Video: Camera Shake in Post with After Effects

Hey what's up guys welcome back to the channel and in this video we're going to take a look at a customized way to make camera shake in After Effects. So we're going to be using some slider controls and expressions but it's very very simple. Hope you guys enjoy it. Let's get started.
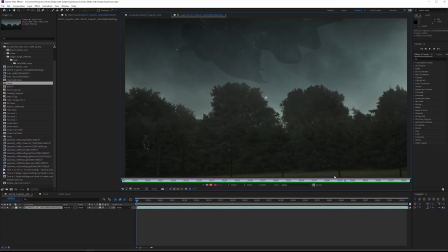[0:11]
All right so what I've got here is a visual effects shot of a spaceship coming in through some low-level clouds and fog and right now the camera is a lock off so it's not moving but I want to add a little bit more life into the shot by adding some camera shake. So you could use this to mimic a more handheld type of shot to add vibration to something or make it look as if there's
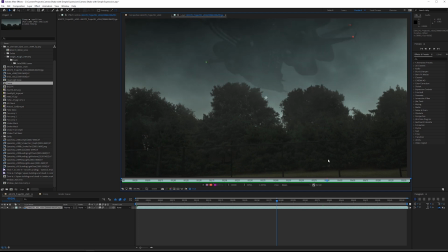[0:30]
some kind of disturbance in the air so in this case I want to make this ship look a little bit more impressive and camera shake is going to give
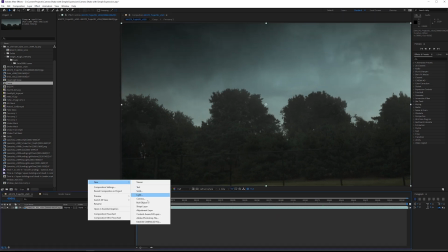[0:36]
me that type of effect so what I'm going to do close down this we're going to make a new null object and you're going to type in camera shake next
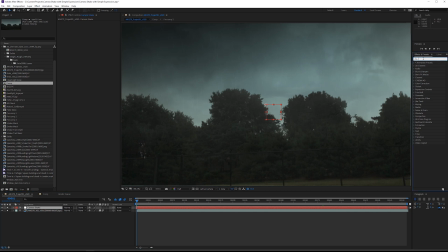[0:44]
we're going to go into our effects and presets and we're looking for a slider control add a slider control I'm going to duplicate it and we're adding slider control is to be able to animate the position of an expression so we're going to be using a wiggle expression and
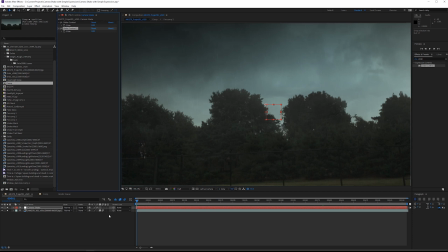[0:58]
traditionally you'll just put in single integers for the two parameters one is going to be frequency and the second one is going to be intensity but it doesn't give you the option to animate this so by replacing those integers with a simple slider control it's very easy to do that so
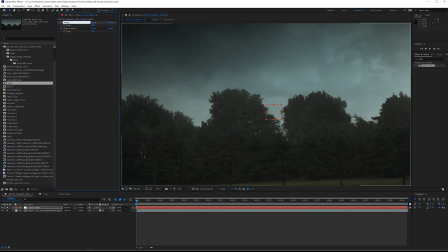[1:12]
on this first one here we're going to click enter and then type in frequency and this is going to be for the position channel and the second one is going to be intensity which is also for position so next i'm going to click p on the keyboard i'm going to hold down the alt key on the stopwatch and type in wiggle
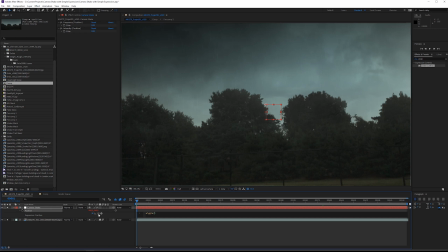[1:29]
so the first parameter of the wiggle function is going to be the frequency we're going to take this pick whip go up to slider and let go then do a comma and then we're going to grab the pick whip again and attach the second parameter to the intensity position slider so what we've just done, instead of putting numbers here, we've referenced whatever our slider is.
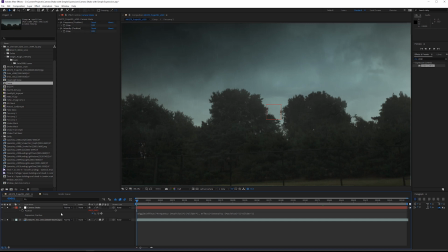[1:47]
So right now they're both zero, but this is going to change in a moment. So in order to actually see any effect at all, what we're going to need to do, take however many layers that you have that need to have the camera shake applied to them, and you need to parent it to the camera shake layer.
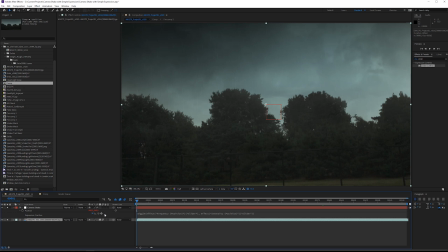[2:00]
Now what I recommend that you do, if you are applying camera shake for a visual effects shot or something for a client, or even for yourself for some kind of personal project, what I recommend is to render out the shot without any camera shake at all and then apply camera shake to a already rendered version.
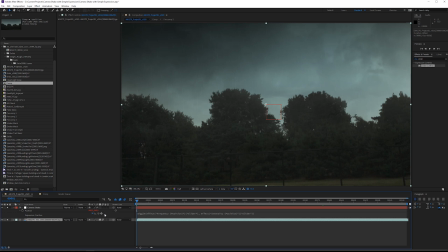[2:18]
So this is going to make it much much faster to just to play around with shake because camera shake can be quite tricky to get right to get the motion just down properly and clients often want a clean version and a camera shake version when you submit final frames to them so it's
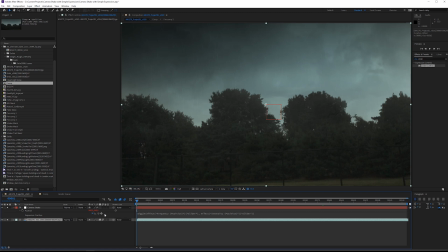[2:34]
just makes it a little bit faster for you or quite a bit faster actually instead of having to go back to the main comp and render out the entire thing again just with camera shake so in this case i have everything else shied and i just rendered out this comp with all the
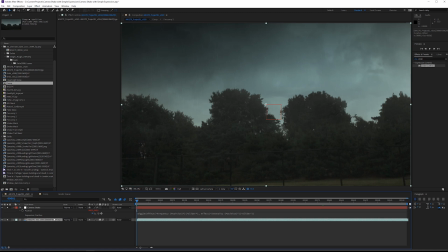[2:47]
effects on it so i didn't have to wait for it to take forever to render again with camera shake anyway so if you had multiple layers you can attach them all easily otherwise just attach this single layer to camera shake so on the camera shake layer if we play this forward since both
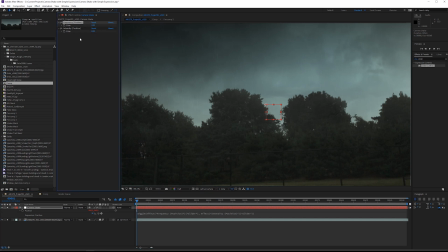[3:01]
of these are zero nothing's going to happen so let's add something like two for the frequency which means this could change two times per second and the intensity is how many pixels this could move per second it could move 10 pixels per second so this is pretty slow pretty pretty light camera motion
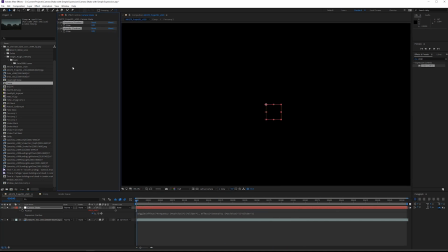[3:17]
but i want this to ramp up speed i'm going to reset both of these values and at the very beginning it's going to set this to zero and
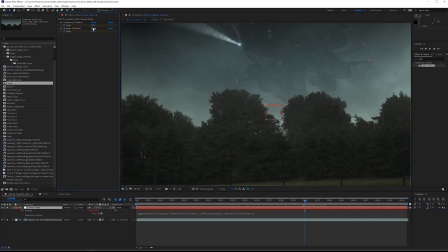[3:25]
then let's say by frame 350 this can go a little bit more intense so let maybe for the frequency we'll do something like five times per second the number of pixels that can move maybe we could say 20 that might be a bit too much but we'll find out in a moment and then by the end we can have this kind of fade off so put the intensity back down to zero and the frequency also can go
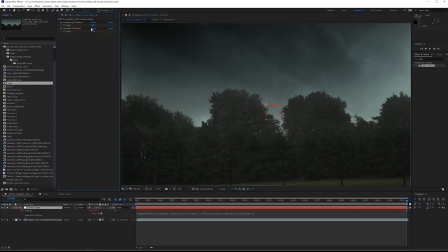[3:45]
down to zero now the frequency and the intensity you don't necessarily need to animate both of these channels you can get away with
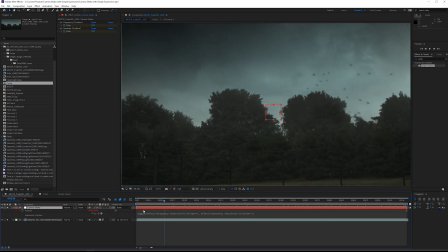[3:51]
just doing frequency or just doing intensity probably in this case i'm just going to do both see what we've got here so